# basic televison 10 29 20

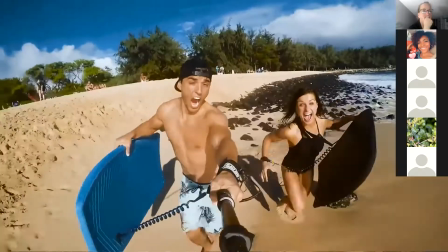They can seem jumpy, but a match cut is when you cut between two shots that share similar action or framing.
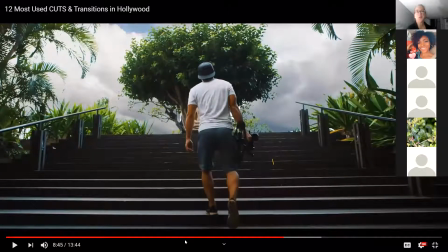So you'll either match the cut to a piece. So what about, okay, so I'm going to ask another question and gauge you. You know, TikTok videos, you know that one video where they're dressed up real frumpy and then they throw their shoe in the air and then they're dressed up real hot? What kind of shot is that?
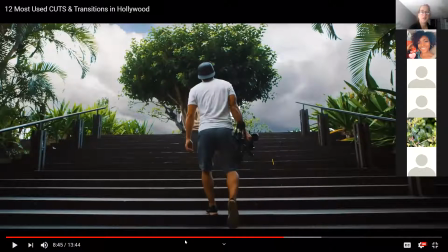Jump cut. yeah jump cut i don't know i think you could also call it a match shot too because watch this they're going to tell
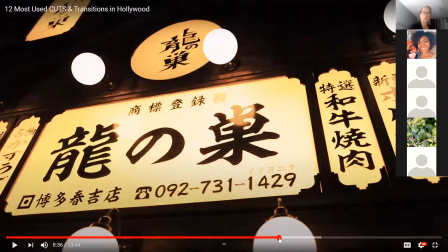you a match shot because they have to be in the same position when they jump they jump into it jump cuts they can seem jumpy but it's a
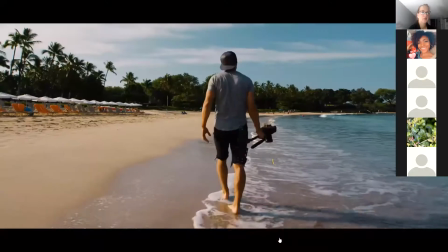jump cut but when you cut between two shots that share similar action or framing so you'll either match the cut to a piece
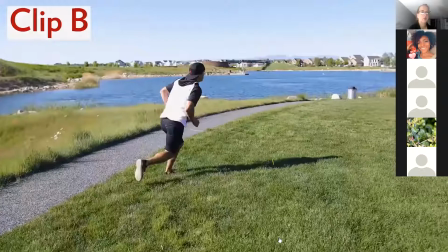of action like someone jumping into one location and then doing the exact same jump in the new location and then match cutting them together.
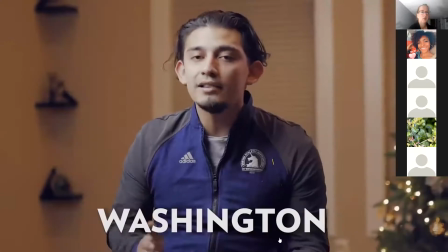I also recently put together a compilation of testimonials. Did you catch that? The match shot?
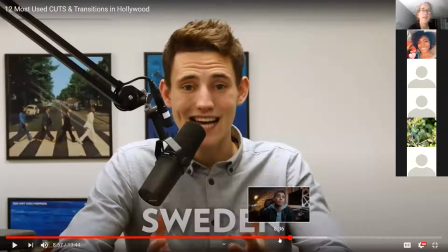Did you catch what the match shot is? So like, if I get, if I get Mackenzie, like, like at her house, and she jumps, and then I get her when she's at school, and she jumps in the same shot, and then I get her again,
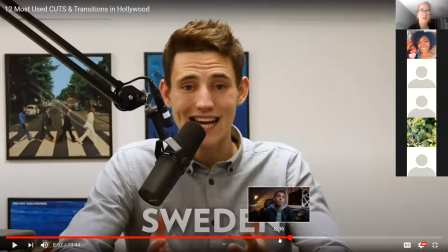maybe walking in my house or something, or jump that's you know in a different location she does the same action
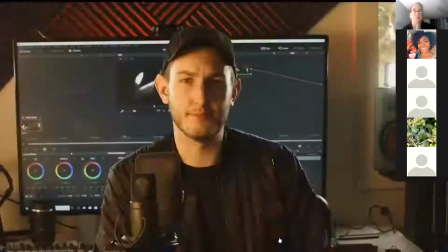we went in to use the exact same framing so that we could match cut between them another great example of the match cut is the typical running across the frame as the background changes moving on now to cut number nine is the smash cut a smash cut is basically when you go from something intense to something called or from something called to something intense
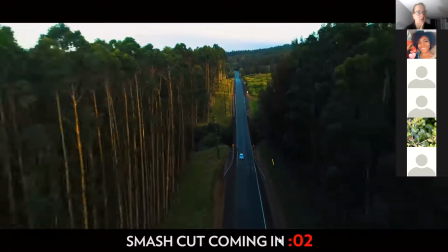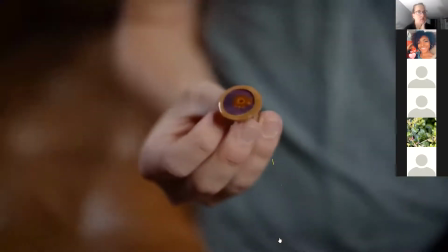The typical example of this is when a character is having a loud intense dream and right as the dream hits the climax of the action, the character shoots out of bed in his quiet room.
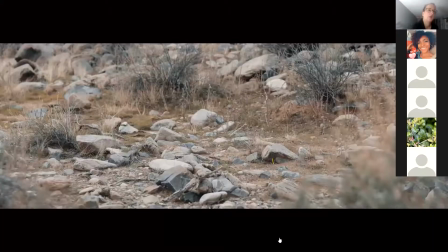For the opposite effect, sometimes you'll see a calm scene that suddenly cuts to a loud car passing by. Snatched up are a great way to keep the audience on their toes by dramatically shifting the intensity of your video or film. Next up is cut number 10, this is an old school classic, the fade in, fade out, or props fade. the most difficult time you'll see this use is to start or end the seam.
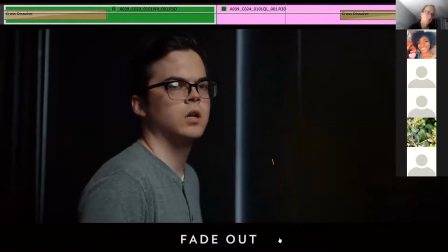It's just a softer way than a clean cut to transition in or out of the seam.
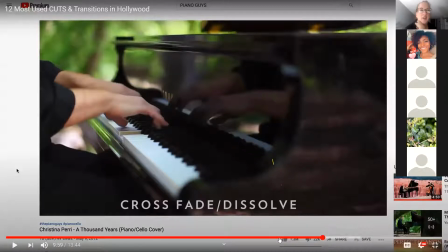Okay, should you use that a lot, like a lot of fades like that, cross fades like that? Is that, is that a, should you use it a whole lot in your work or how much should you? No. Okay, this is my opinion. Yeah, yeah, agree.
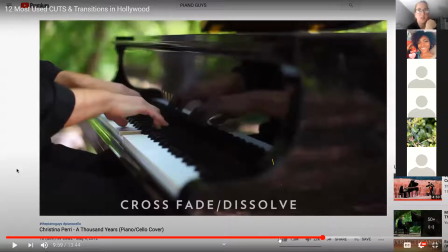My opinion is, is that if you use it too much it takes you out of the story and you know and I tell the story of my my colleague who used it a whole lot in news stories and you it would just jar me out of the whole story when he just should
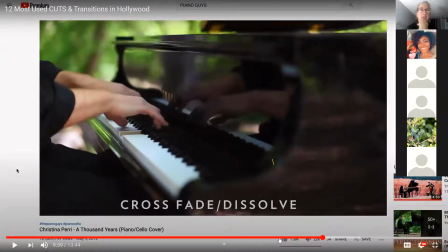could have just done a straight cut and a clean cut and you know because it makes and and you don't need to be that long either like you make it really long like you would make it like 10 seconds and then and then you would be like seeing the same image and you're
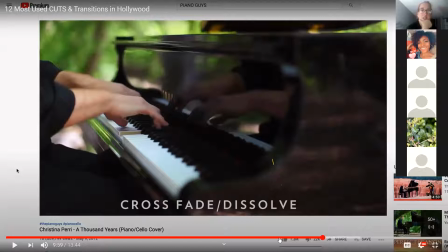trying to figure out what's going to happen next and you have 10 seconds of this crossfade thing and
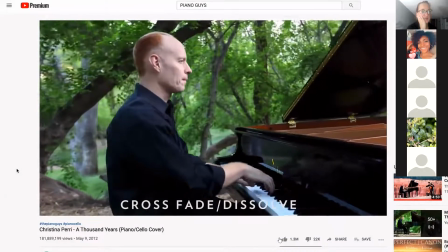the crossfade or dissolve is used to softly transition between two clips the time that i most commonly see this used is in a slower paced nature video or a slow paced music video or it can be used to show passing of time or passing into a different world like if someone's daydreaming using
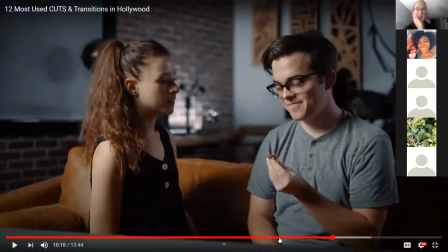crossfade into their dream world. I will say that one or something kind of artsy, you know, is a more softy artsy type of reason that you use it. If you use it, you should have a good reason for using it and be able to justify why you used it.
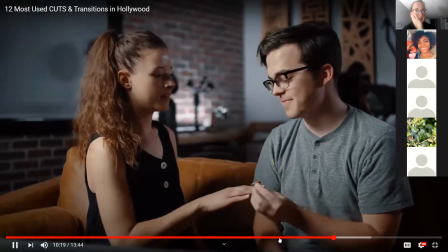Okay. So the biggest rookie mistake I see beginning editors make is they overuse the crossfade.
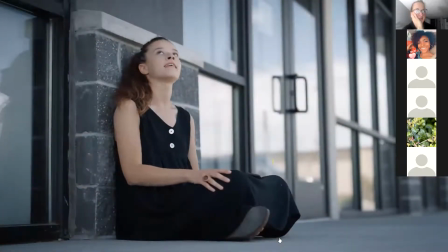I used it a ton when I first started because I haven't yet learned any of these other tips on how to make my clean cuts look more seamless. Point taken.